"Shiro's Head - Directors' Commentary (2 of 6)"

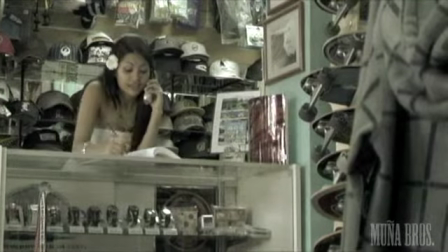(0:03)
Right there, you're looking at Alita Borja,
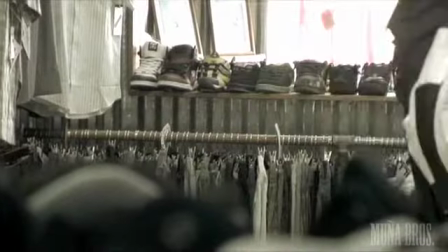(0:06)
our main female character, and she is flipping through her script.
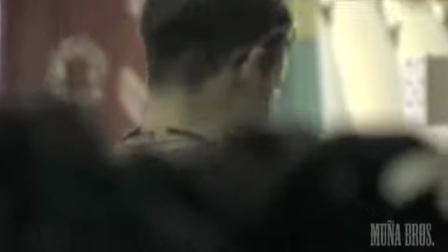(0:13)
That's right. She's reading her script right there.
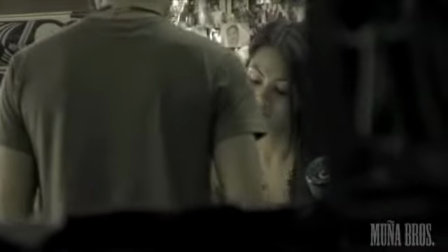(0:16)
But you may be fooled to think that she's writing in a catalog or maybe taking inventory for the shot.
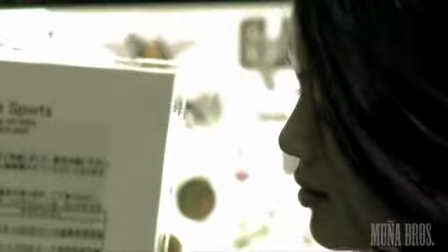(0:25)
But no, she's actually reading the lines from the script. Right.
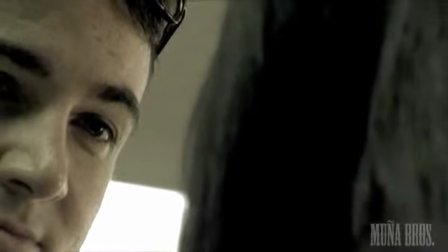(0:30)
and something we incorporated in the beginning of that scene she's flipping the pen and we just saw her doing that while we were setting up the shot
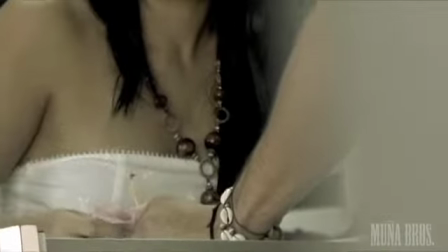(0:37)
and we thought it would be a cool thing to add for yes production value so i mean coming from a no budget micro budget standpoint anything
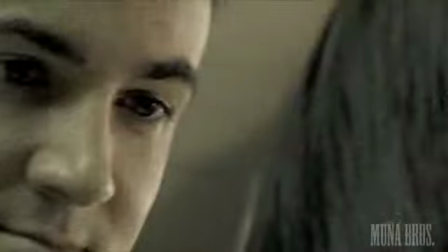(0:44)
and everything that you can incorporate into your film um that will add somewhat of
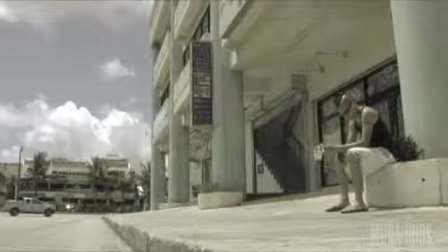(0:51)
a larger production value the better the more you can do it the better yep and for more diy behind the scenes
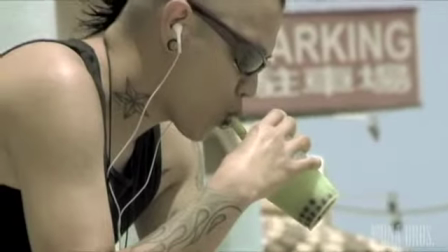(0:59)
um the uh the clothes that uh this character uh
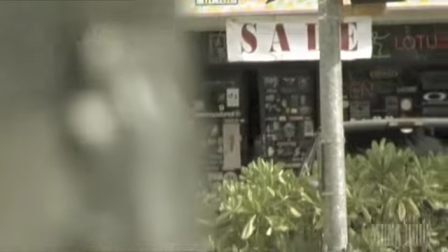(1:04)
uh imosama sakatsu uh which is dion lazama is wearing is actually my
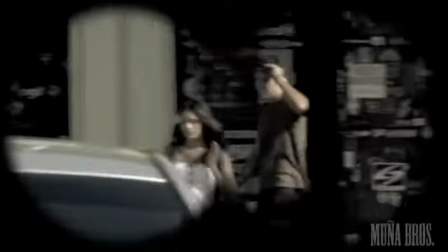(1:09)
my shorts those are my shorts so you know it's
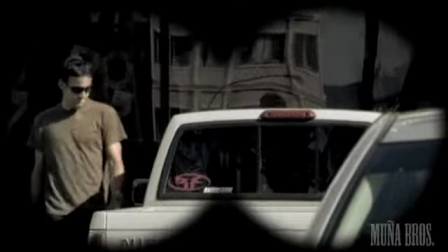(1:15)
really micro micro budget to no budget at all yeah the reason why we did that is is just to show him
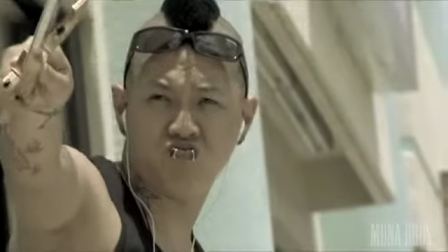(1:20)
that he's on guam you know to to reclaim what he thinks is rightfully his but he's also having fun
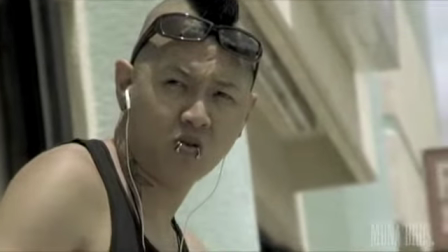(1:27)
while he's here yeah just visual visual visually compelling uh
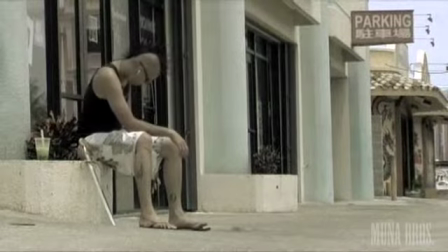(1:33)
uh shots yeah and what our emphasis was thanks to joe mccarroll for for that
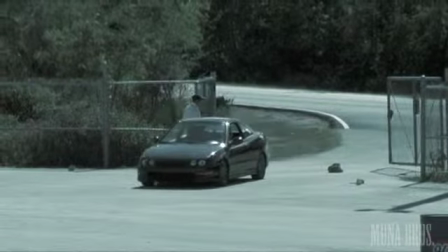(1:40)
great song too ah the racetrack so here's a local
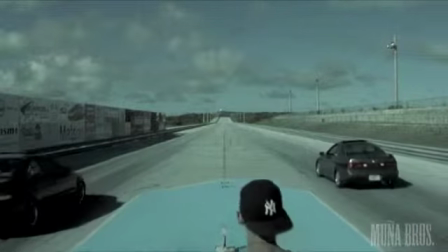(1:46)
racetrack we had some access to actually to be exact it was three hours because uh ed
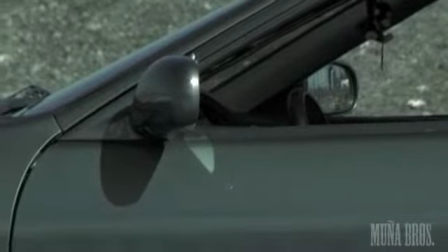(1:53)
cruz yeah ed cruz actually volunteered his time to just open the gates for us and we just gathered people who we knew
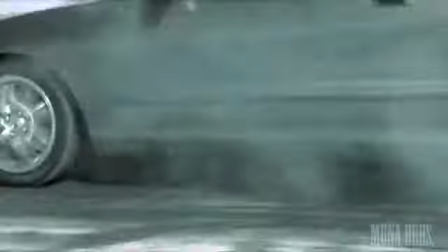(2:01)
that uh had race cars to come and race actually that's a uh kel's uh
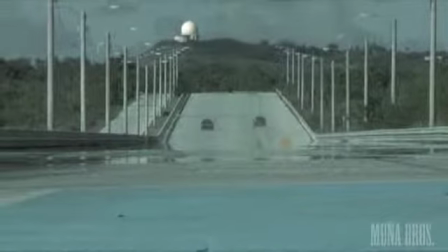(2:08)
brother-in-law's brother brother yep and we ran this race probably about five or six times just to get enough coverage
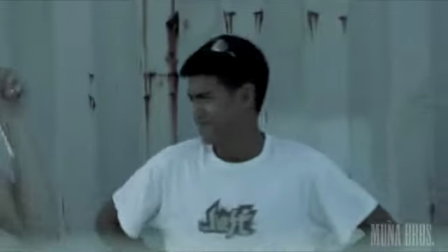(2:17)
to make the shot look at least uh impactful and and then fast make
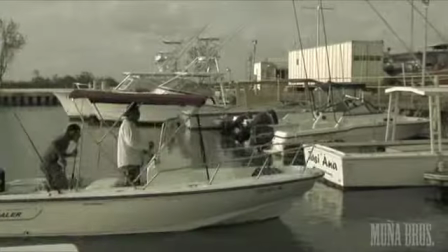(2:22)
the race believable yep more production value yep uh
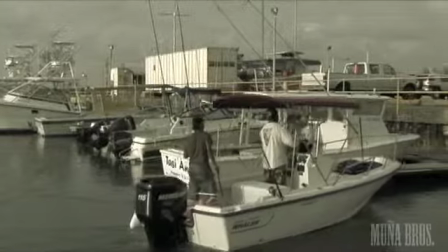(2:27)
yeah roscoe uh great friend of mine um and also the captain of
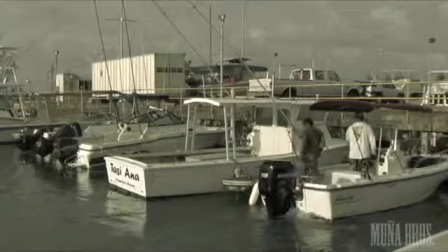(2:32)
that boat yeah the captain of the ship he's uh he has a couple of boats and and at
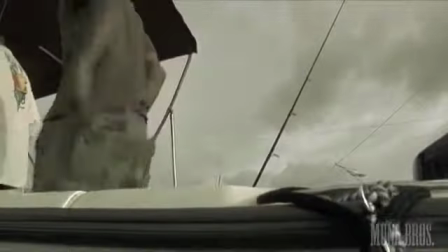(2:37)
that time he had that one boston whaler so um he said yeah let's
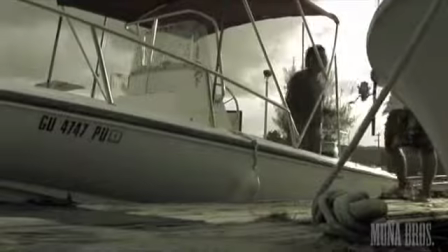(2:42)
use it we asked him no problem at all yep so uh
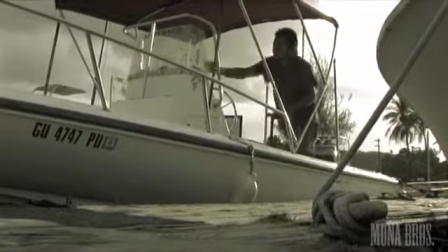(2:47)
you know just uh utilizing what resources were available to us and uh
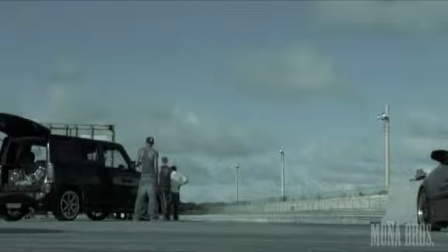(2:52)
funny thing is you know i uh my character was supposed to have come fishing but
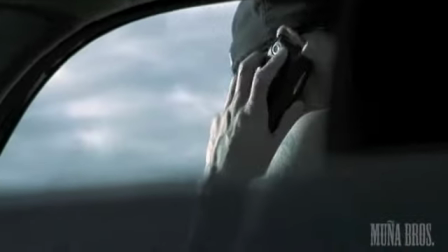(2:56)
there's no fish you know but uh anything to raise the production value so we said how about a
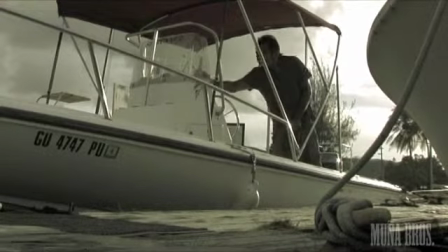(3:02)
couple fishing rods you know maybe the fish is in the cooler behind me nobody knows those details so you don't have to overthink
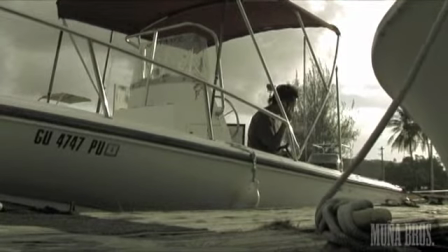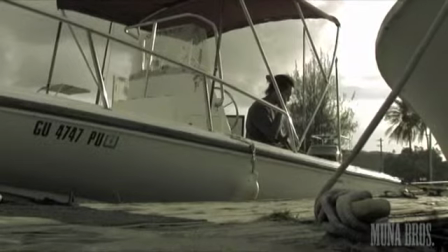(3:15)
it another thing is um and you know i hate to mention it but it's uh you know one of those
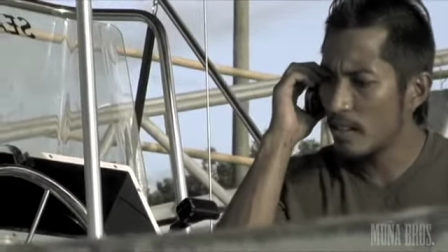(3:22)
continuity things that if you're good you'll catch it but i'm actually uh dubbing over um